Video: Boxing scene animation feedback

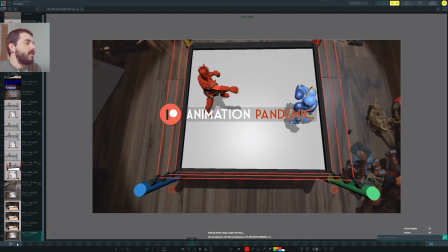0:07 Priya, I'm looking at your animation. Thank you for sending it over.
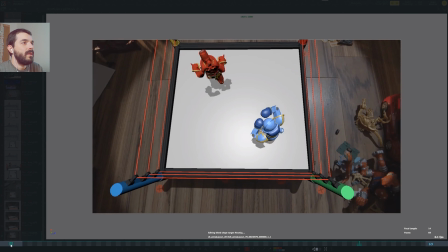0:15 So I will start with this shot, which is a top-down of two dudes fighting against one another.
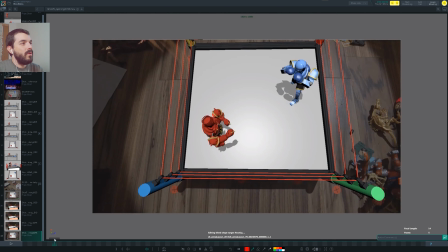0:20 I'm conscious that the delivery is quite near, so I will maybe just point out what I see as the biggest issues in there.
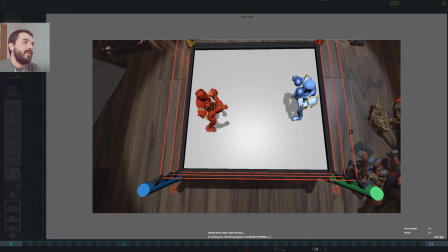0:27 In general, the shots work if you have no time to refine them any further.
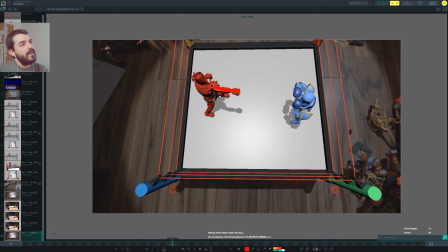0:32 What I'm not really convinced about is the way the fists are being extended in the red guy there. It feels like there is no anticipation to the arm. You see that in one frame we just open up the arm and then it just extends. So it doesn't really feel like he's punching forward.
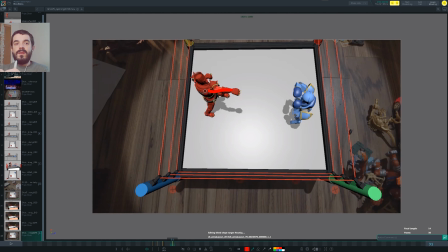0:49 It feels more like it's just extending the arm rather than punching forward. And that's also true for the left arm. It feels like it's doing like this, but it's not really punching. Maybe there's some specific move in boxing for which this works very well. Right now I'm not quite sure.
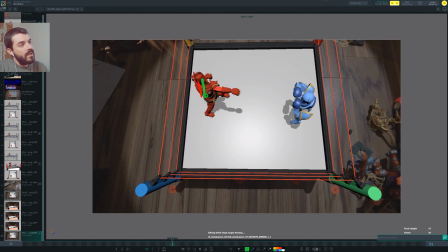1:06 I think what could work well is if you could wait to rotate the chest towards the arm and still have the arm here, and you just do an anticipation, and then as the arm extends you also rotate the chest, because right now it feels like the chest is fully rotated already here and then the arms ends up extending.
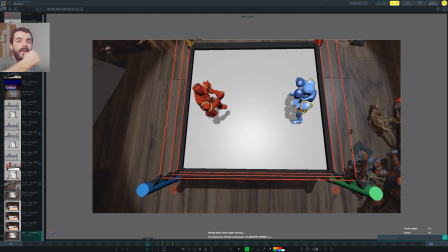1:25 So it's a bit strange for me to see the arm fully extended and the chest is already there. So I think if you track maybe this shoulder of mine, I know the webcam is small, you see that the fist and the chest work together. In here it feels like the chest is already there and then the arm extends.
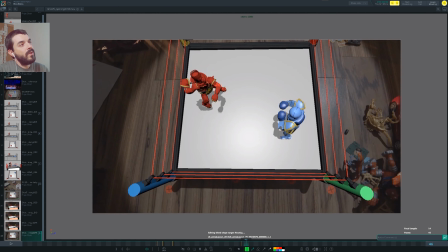1:44 And similarly in here you see that first you are rotating the chest and after 2 frames you're extended, which makes it look as if the motion is a bit more like this one. While I would imagine that's the motion, right? With the chest helping the extension.
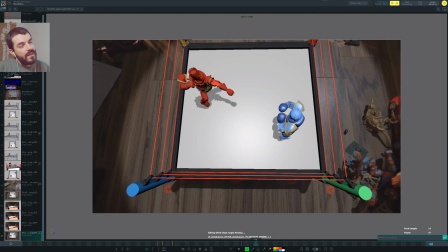2:03 The line of action is actually quite cool in here. It's just that the way the chest rotates doesn't seem to fit the motion.
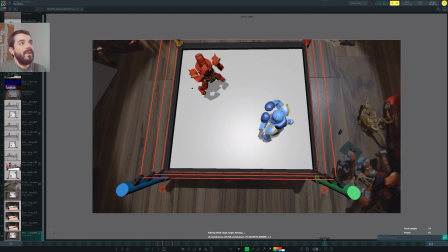2:11 It just seems like the chest gets there and then the fist rotates. If you have any reference you're following that is working otherwise, well, I trust the reference. It's just I don't know much about boxing. At times I have the feeling that your character is falling to the floor.
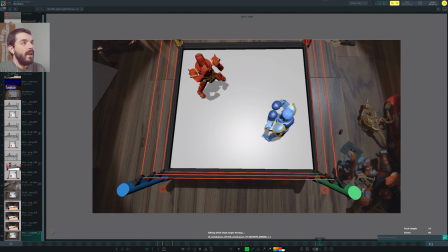2:24 For instance, in here you have this foot which is off the floor. You see it's still off and it's still not on the floor in here, and the other foot is just moving. So that means that the character should fall down, and it's really strange that the character not only doesn't fall down but keeps moving in that direction. So I think in here you have to decide which kind of motion you have in there.
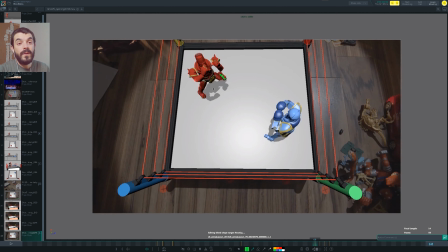2:42 If it's a little jump like boxers do very often, then it will be having a different motion. But in general, I think you want this foot to go down, give it a couple of frames for this foot to stay on the floor and then move it if you really want to do this move.
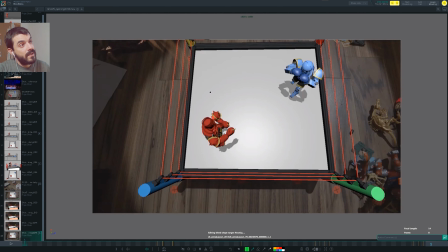2:56 So you see that the red guy is moving forward, then he freezes for 2 frames at the end of the shot. So I'm not quite sure.
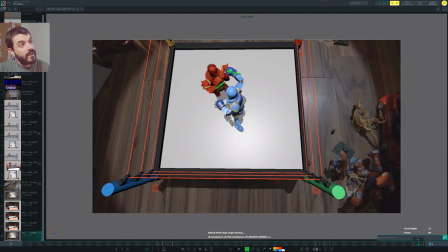3:03 And similarly, I'm not quite sure why the blue guy moves very quickly. The fist moves very quickly here, and then on the next frame it doesn't move at all. It doesn't move forward anymore. So maybe this shot was supposed to be over at frame 81.
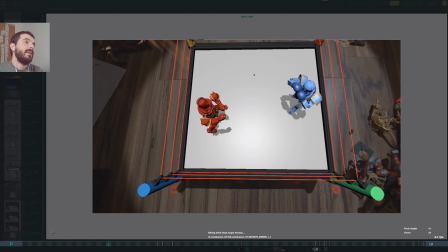3:16 Right now it feels like you're moving then to a halt, and it feels like you're doing that deliberately.
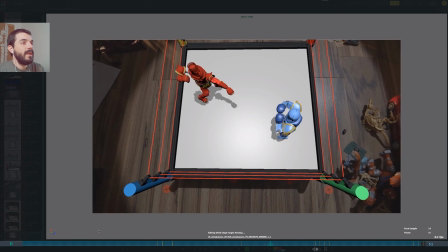3:22 So I don't know what goes on in there. So just make sure that works with your edit. Without knowing the edit, I can only say that it will work better if you cut 1 frame before the end,
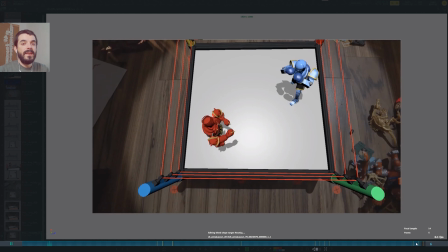3:31 because you see you will cut in full swing and you will leave with the idea that the blue guy was throwing a big punch at the other guy.
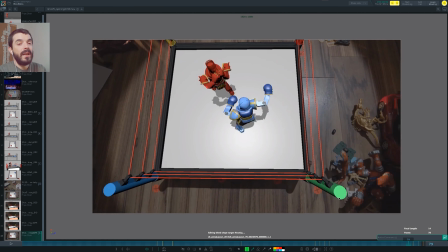3:38 The way they move is pretty much like puppets, especially the blue guy, and I don't know if that's deliberate or if it's an accident. If it's deliberate, then it could work because they feel pretty stiff, so it could work in terms of style. In terms of posing, I think you would have a nicer line of action with the blue dude if the blue guy had the chest rotated this way,
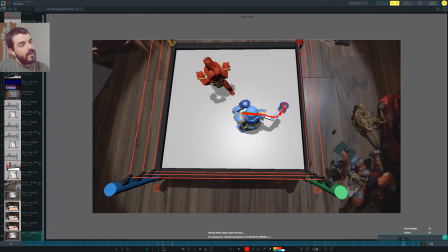3:58 so to favor the fist going backward. And also this means that you could have the elbow there, you could protect yourself a lot better if you think of it, if the line of action were this way. And also you would have a much stronger punch this way, because you see that you would move also with the body, you would also help with the body there.